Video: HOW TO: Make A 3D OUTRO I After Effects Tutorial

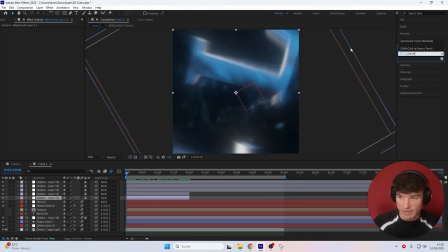[16:34]
We're going to go to the beginning and search for the effect called S_shake. Drag it on top of this bottom adjustment layer and set a keyframe for the amplitude. Put the value from 1 down to 0.5, then enable this check mark which says motion blur.
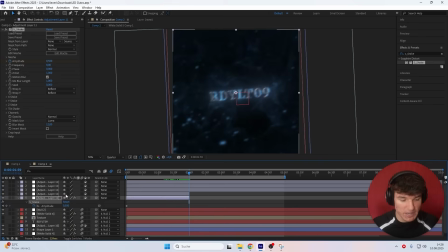[16:45]
Press U on your keyboard, move to the end of the adjustment layer and set this value from 0.5 down to 0.
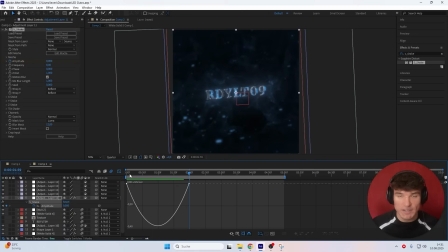[16:50]
We should be left with 2 keyframes, select both of them and then press F9. Open the graph editor, and this time instead of editing the speed graph, we're going to right click and select edit value graph. Select this top handle and drag it straight down like this, not all the way, just about 80%, and the one on the right we're going to drag all the way to the left like this.
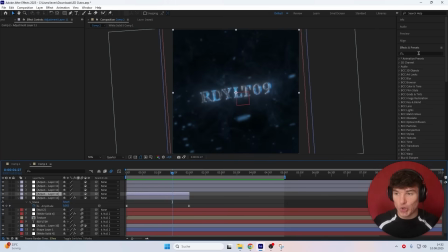[17:06]
Close the graph editor, and for the second short adjustment layer, we're going to go to effects and presets and search for BBC ripple dissolve. Drag it on top of the second adjustment layer, and instead of the settings, all we got to do is open the animation tuning, put the ease out from 0 up to 80, and the dissolve duration from 60 down to 30.
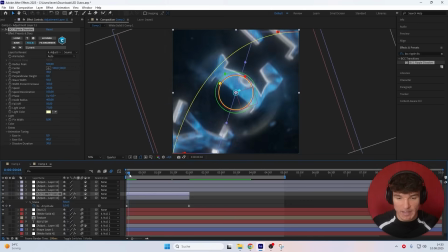[17:23]
This effect will give us these nice waves when we play ahead, which just overall makes it look more aesthetic.
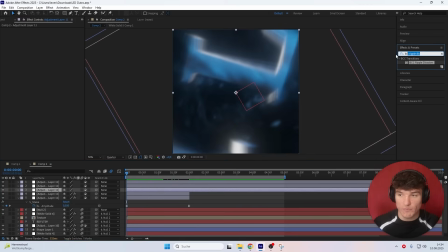[17:27]
For the third and first long adjustment layer, we're going to go to effects and presets and search for S_time warp RGB.
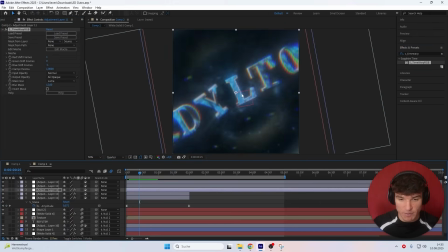[17:34]
Drag it on top of the layer, and what that will do is give us a nice little prisma effect. As you can see right here, it looks really, really cool and adds a lot of depth to the outro. Then for the fourth adjustment layer, search for the wiggle effect and apply the wiggle position and wiggle rotation on top of it. Instead of the settings, scroll up. We're going to start with the wiggle position and put the wiggle amount in pixels from 50 down to 15.
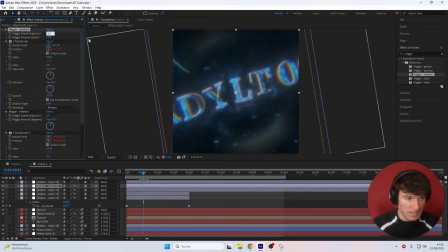[17:54]
The speed we're going to put from 1 down to 0.7, and then we're going to scroll down to change the rotation as well. The amount we're going to put from 30 down to 2, and the speed again from 1 to 0.7.
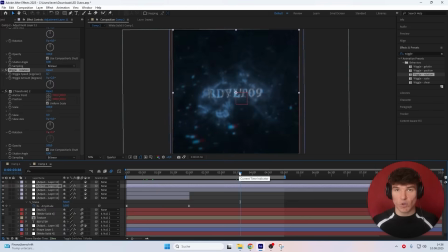[18:03]
And in the places where our animation is over, like right here where the text is not moving anymore, it will add some overall movement to make it look less stiff.
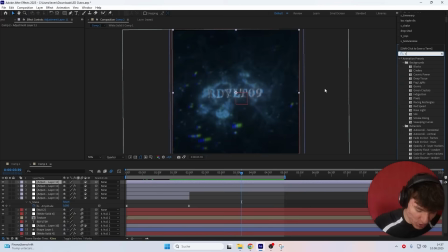[18:10]
For the last and final adjustment layer, we're going to search for S_flicker and then drag it on top. For the amplitude, go for 0.1, and the frequency we're going to put down to 5. Once that's done, the last step is going to be exporting the outro so we can actually use it in our edits. And listen up, because the settings you use here are very crucial, especially to keep the outro's quality.
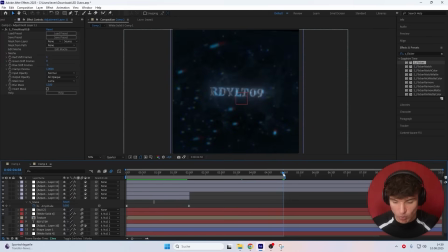[18:28]
First of all, we obviously want to make sure we only render our outro, so I'm going to go to the end where I want my outro to be finished and press N on my keyboard. And now when we render, it will only export the section that we marked. Head to the top, click on composition, and then click on add to render queue.
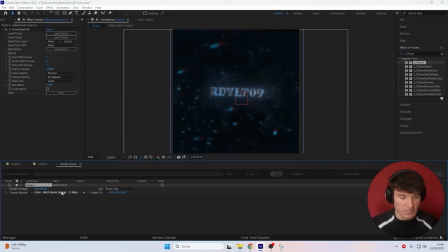[18:41]
Inside of here, for the output module, instead of H.264, we're going to click on it, and for the format, select QuickTime.
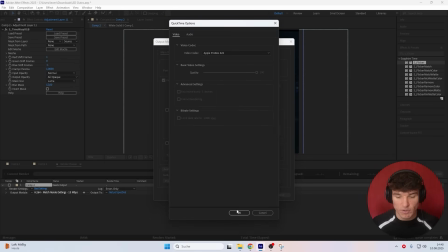[18:46]
Open the format options, and for the video codec, we're going to select Apple ProRes 422, press on to OK, and then press on to OK. The output you can set to wherever you want your outro to be saved.
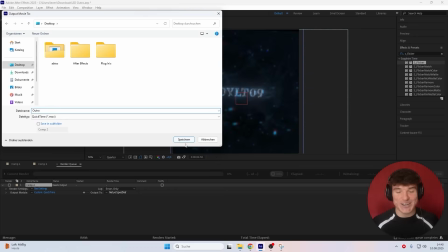[18:55]
I'm going to put it to my desktop and then just give it the name outro. Click on to save, in my case, Speichern, and finally click on render. This might take a while depending on how fast your PC works. And if you're still confused and want to learn editing on a more professional level,
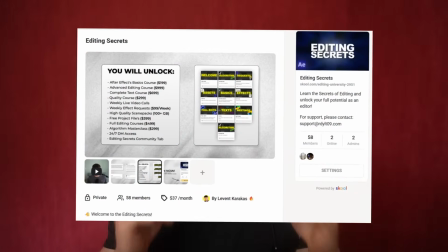[19:07]
make sure you check the second link in the description to my school community, where you can get the project file of this outro and all my other edits. On top of that, you get hour-long unfiltered After Effects courses and 3 weekly live calls where you can ask me any question you like about After Effects. There's still a limited time offer if you join now, so check out the second link in the description. Enough yapping.
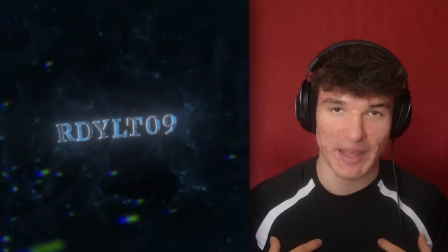[19:25]
If this video helped you, make sure you like and subscribe. It would really make my day. Thank you so much for watching, and I'll see you next time.